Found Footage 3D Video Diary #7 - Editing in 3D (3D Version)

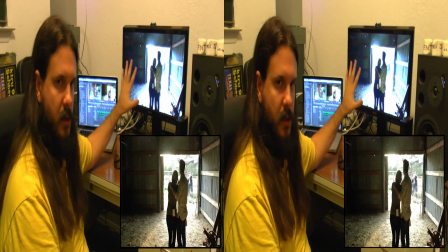And when you watch this shot in 3D, it's an unexpectedly sort of beautiful thing, because we have them here in the front.
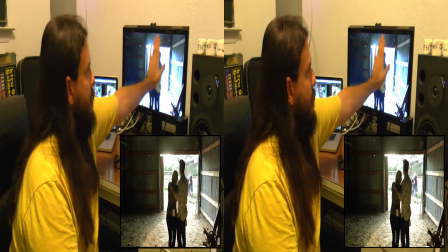We have the plane of the garage door there.
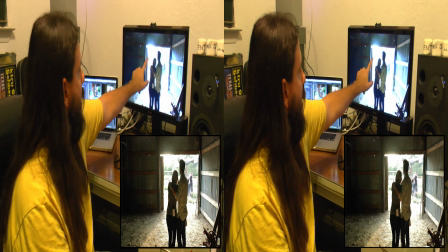We have the three of them standing around in the back. We've got this fence that's happening right here, and then we've got the trees.
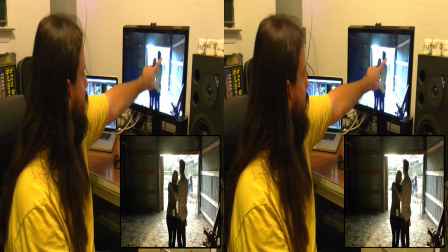Actually, it's hard to tell here in 2D, but we have one tree that's sort of up here in the front, and then the sort of background of the woods that's way off in the distance.
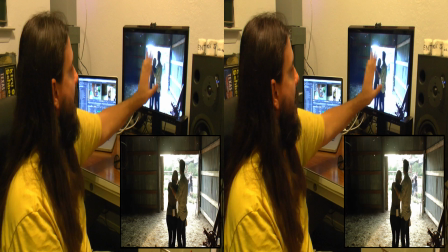And the fact that you can sort of pick out anywhere in that
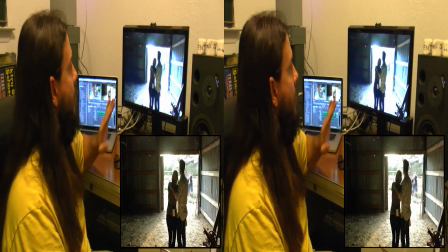any plane in that depth and sort of look at different things in there,
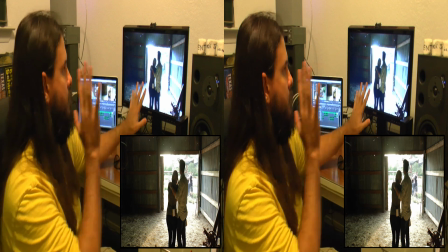really, it's very immersive in a way that most 3D movies aren't, because it really does make you feel like you're kind of just there in the movie with them.
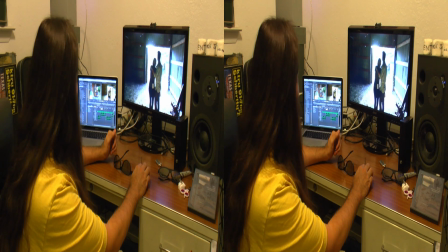One of the other cool things about the 3D, again, is a lot of little things.
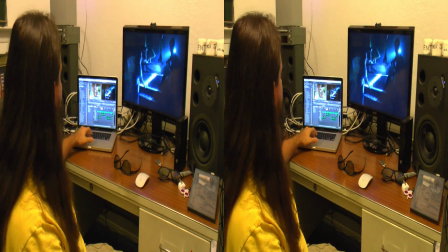So like on a shot like this, I'll play a little bit of it.
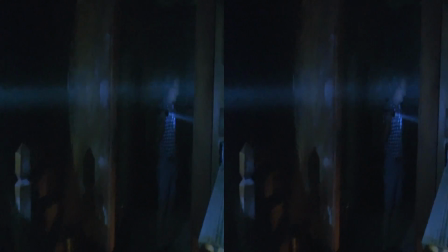the flashlight beams, you know, are this physical sort of thing.
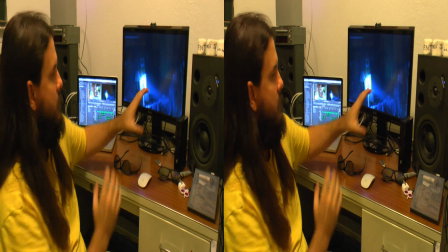You can really see the dust in this location because you can see these beams and you can see them coming into and out of the screen as they sort of pan around.
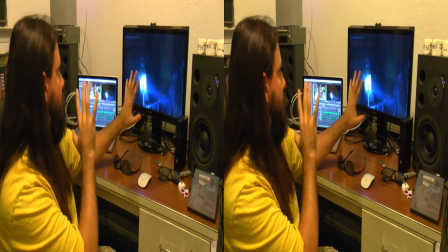And it's very sort of, again, it's very sort of immersive in a way that most 3D movies are not.
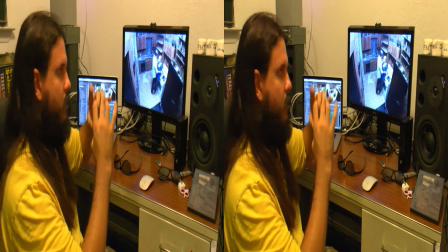You know, and then we have stuff like this where we have this the 3D GoPro rig that we used that shoots all of this in 3D.
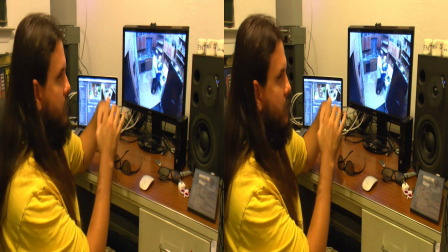And there's some corrections that have to happen sort of for the distortion of the wide angle lens.
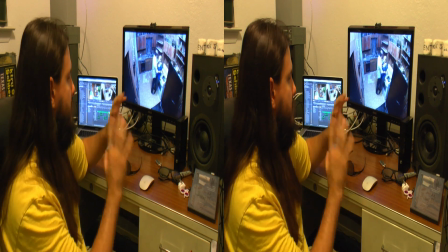But this is, again, this is something that, you know, most people have never seen before. GoPro has sort of gotten into this 3D market a little bit, and they do some sports photography and stuff with it.
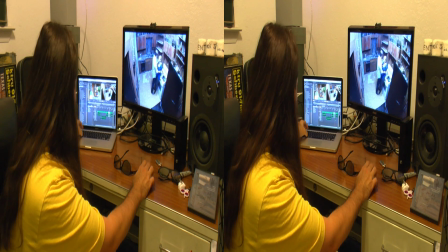But the idea that, like, you know, while he's standing right here, you know, that we can see everything here in 3D.
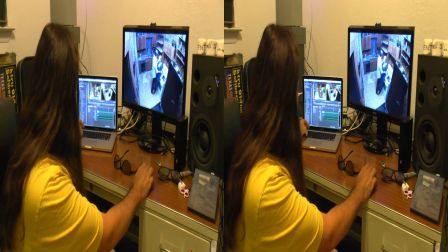And if I go back a little bit,
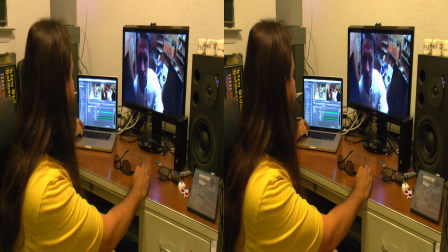you know, shots like this, where we've got him sort of way up in the foreground and this depth.
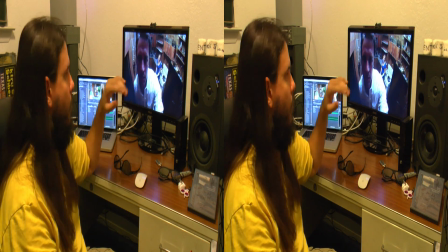Again, to me, like, that's, you know, this is a moment in the film where the distance between these two characters is really, really important.
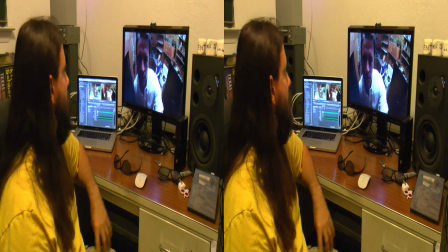And so shooting it in this way where we really, really feel that distance is a, you know, a conscious choice on our part.
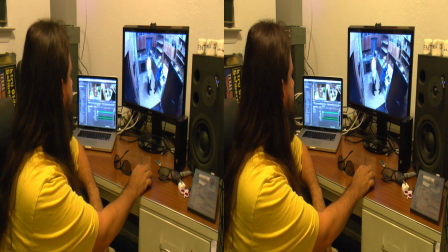And then, of course, as they sort of get together, you know, the distance between them closes,
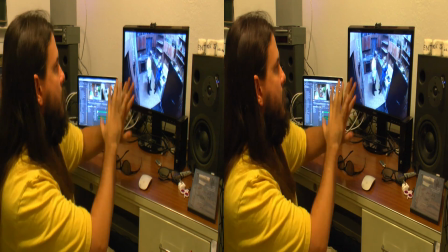both, you know, physically and in the plane of the 3D.
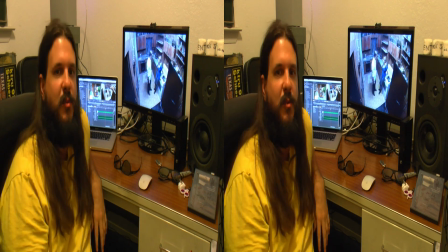So, I mean, I don't really want to show you too much more just yet.
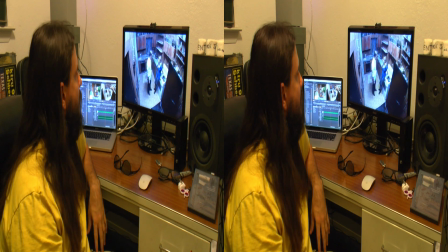I don't want to give anything away. But I'm very happy with the way things are coming along.
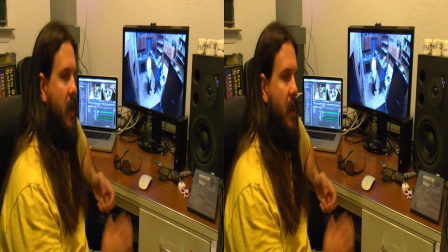I'm very happy with the cut so far. I feel like I'm making the movie that I set out to make, which is always sort of the big worry.
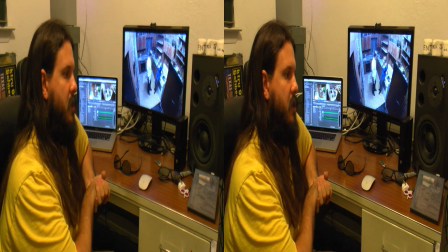You know, when you go into production on a movie, you have this thing in your head,
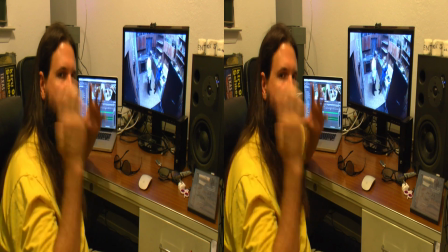and you just have to sort of hope and trust that the thing that's in your head is going to exist on the screen when you're done.
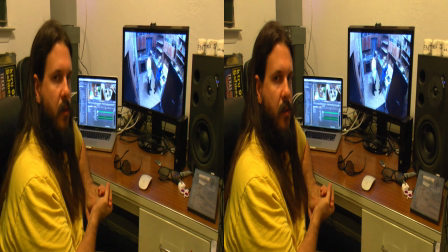There are some small moments and some problems that we're going to need to solve creatively from a you know, special effects point of view,
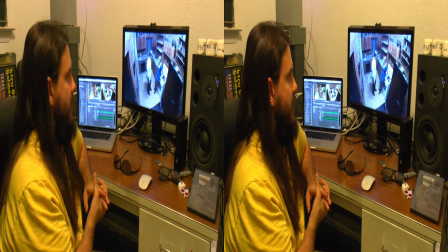from a narrative point of view, but nothing that's going to keep us from substantially realizing the vision for the movie that I had in my head when we were
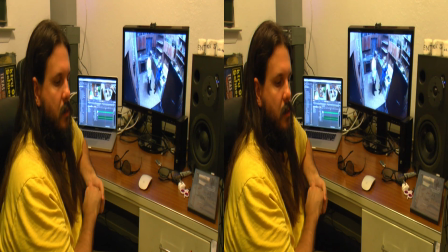starting. And that's a testament to all the hard work that everybody has done to, you know, put this thing together over the course of 2.5 years almost.
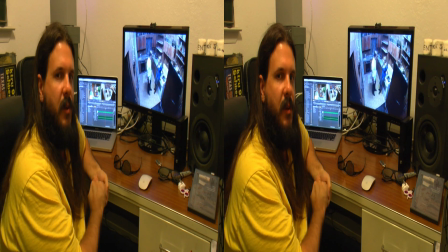So thank you guys for coming along on the journey thus far.
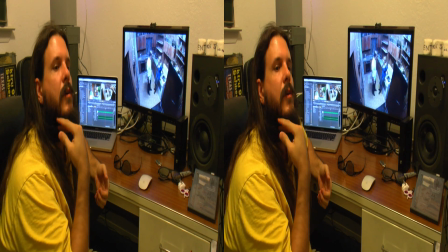And my beard and I both thank you and hope that you will continue to tune in for future editions.
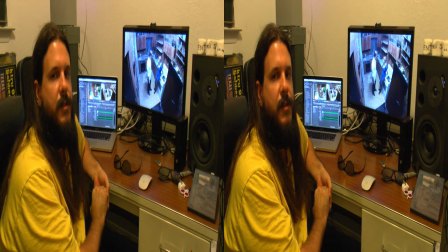So